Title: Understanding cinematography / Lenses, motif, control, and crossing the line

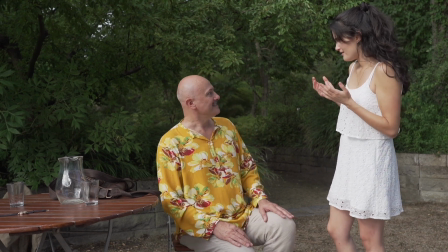(16:46)
And you're going to want to get on the location as soon as possible with a wide-angle lens that you want to use,
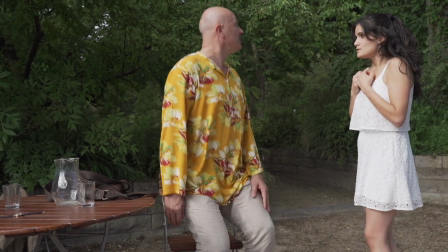(16:52)
and check it out, have a look, and see how everything plays out in that location.
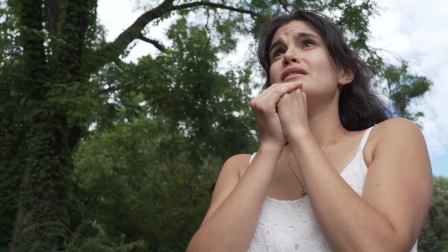(16:59)
And you're going to want to also test the colors of wardrobe.
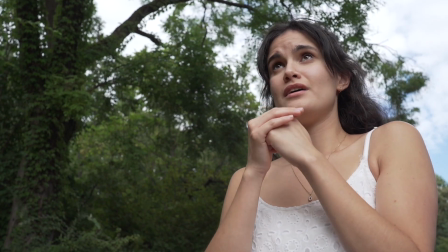(17:03)
You're going to want to test how they look on film or on video, however it is you're going to be making the film that you're making.
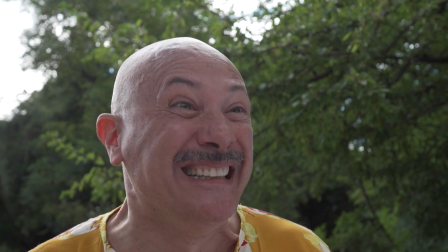(17:12)
And just make sure that they look interesting. You know,
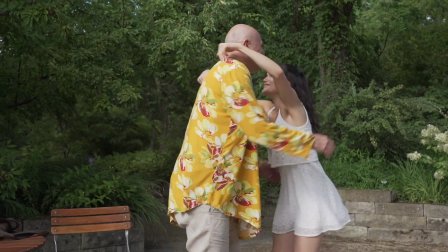(17:17)
you want to if you don't have cliches in your text, you also don't want to have cliches in your production design as well.
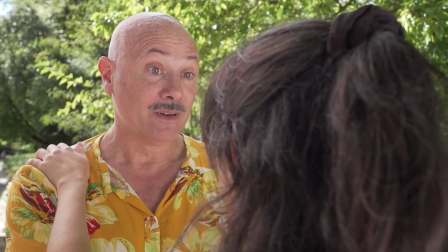(17:26)
And when you use a wide-angle lens, it's going to expose everything.
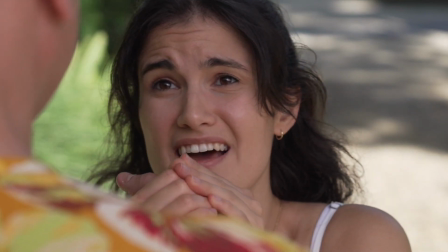(17:30)
And if you got a cliche there, it's just going to be all the more present.
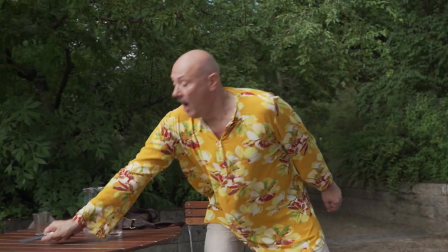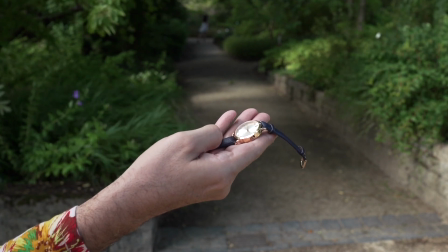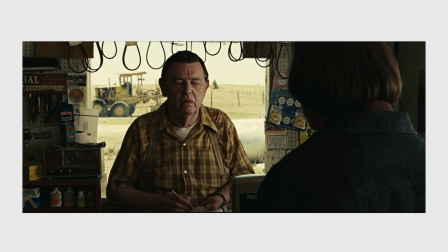(17:46)
So let's just set cinematography aside for a second and look at a scene from No Country for Old Men to look at the production design.
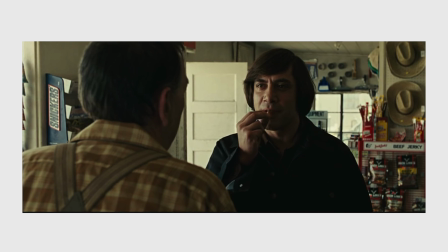(17:53)
This is a very memorable coin toss scene from the movie, but I want to take particular note of the costumes that these actors are wearing.
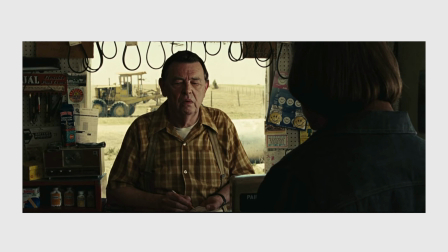(18:02)
This collared shirt that this guy who runs a small country gas station is wearing. You know, the collar is a little bit big, which is unusual. It's not cliche. It's kind of cliche to have on a flannel shirt, but one with such a big collar adds a sort of twist to it.
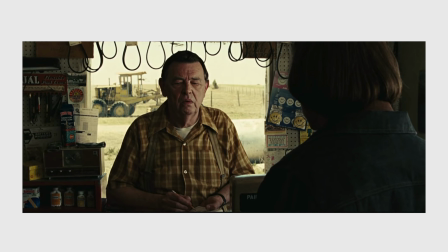(18:22)
The buttons have this nice luminous quality. The suspenders add a lot as well of interesting features. All of these things make it interesting and not cliche.
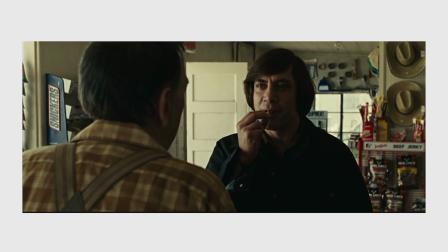(18:34)
And if we look at the reverse shot, you know, these cowboy hats up on the wall are so unusual but still very believable. And the way everything's been tacked up to the wall in the background behind Javier Bardem.
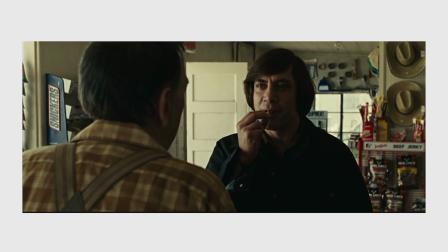(18:48)
Also, the door that we see has been weathered. I don't know if this was built or an actual location, but if it was built, you know, they took time and they took care to weather all of these elements to make it look like they've really been sitting there for years,
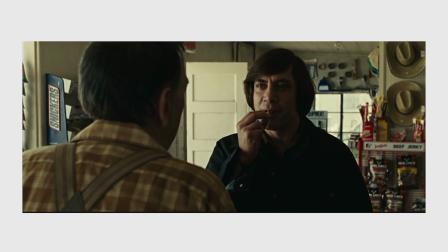(19:03)
including you can see on this guy's suspenders from the over the shoulder, there's been some weathering done. The point is that if you have good production design and you combine it together with a sort of straight,
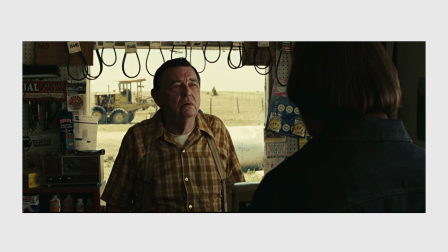(19:18)
almost documentary style of cinematography, you maximize your authenticity. Whereas if you just have one or the other, it's always going to feel like something is missing.
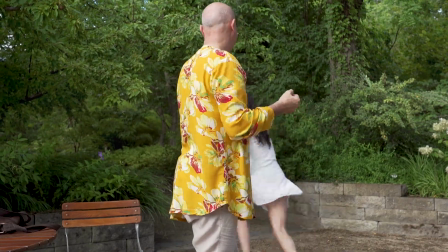(19:34)
I just want to talk also about control.
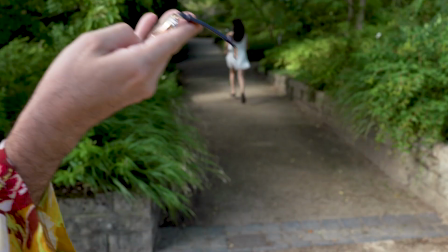(19:36)
So here we're watching actually the edit that was in the final film versus the edit that I did just to check the footage and how it cut together.
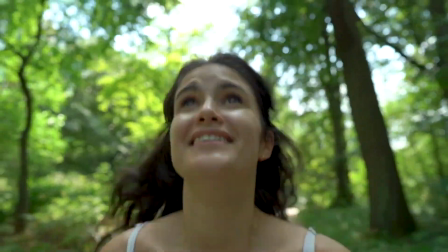(19:45)
And I think that they did a good job. I don't have anything against the edit that they did. In general, I really do think they did a great job.
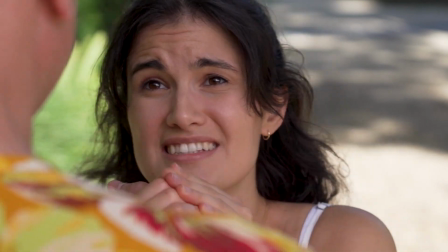(19:53)
But let's take it back, and I just want to show you again the way that I cut the scene.
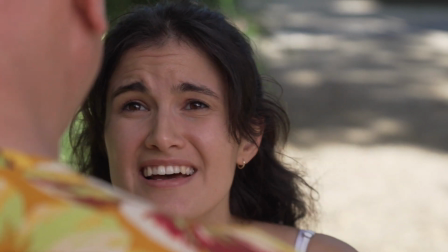(19:58)
So the contrast is a little different. I had a little more control over the image.
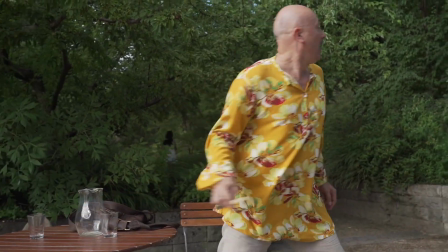(20:03)
The saturation is different as well. And I let this whole bit of him grabbing the watch play out differently.
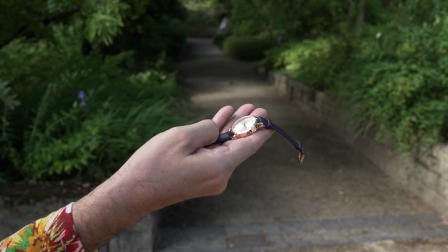(20:11)
But I think this is a topic that
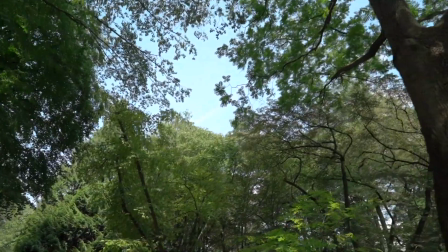(20:14)
cinematographers and actors also really have to grapple with, which is just that when the film's over, you're no longer in control of it.
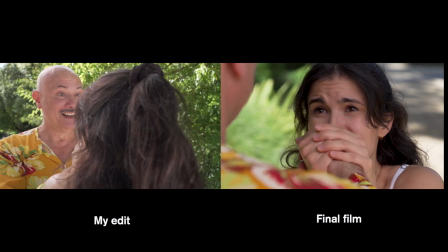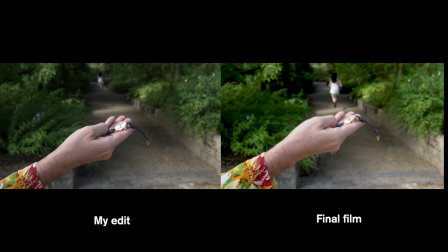(20:30)
And as a cinematographer, you can control everything that goes in the camera, and you can even control afterwards how the footage looks to a certain extent,
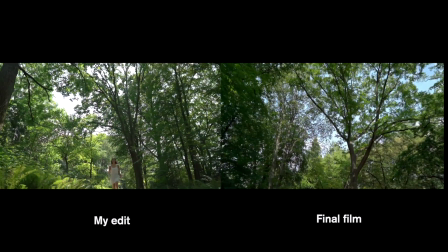(20:37)
how it's handled, but you can't control what shots are chosen and when they're chosen.
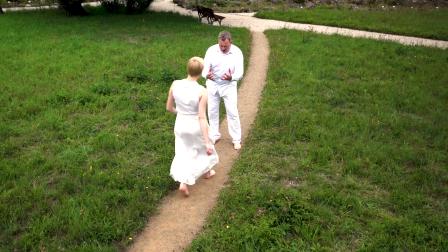(20:46)
This was the most difficult one for me to accept how different it was in the final film. This is from the final film.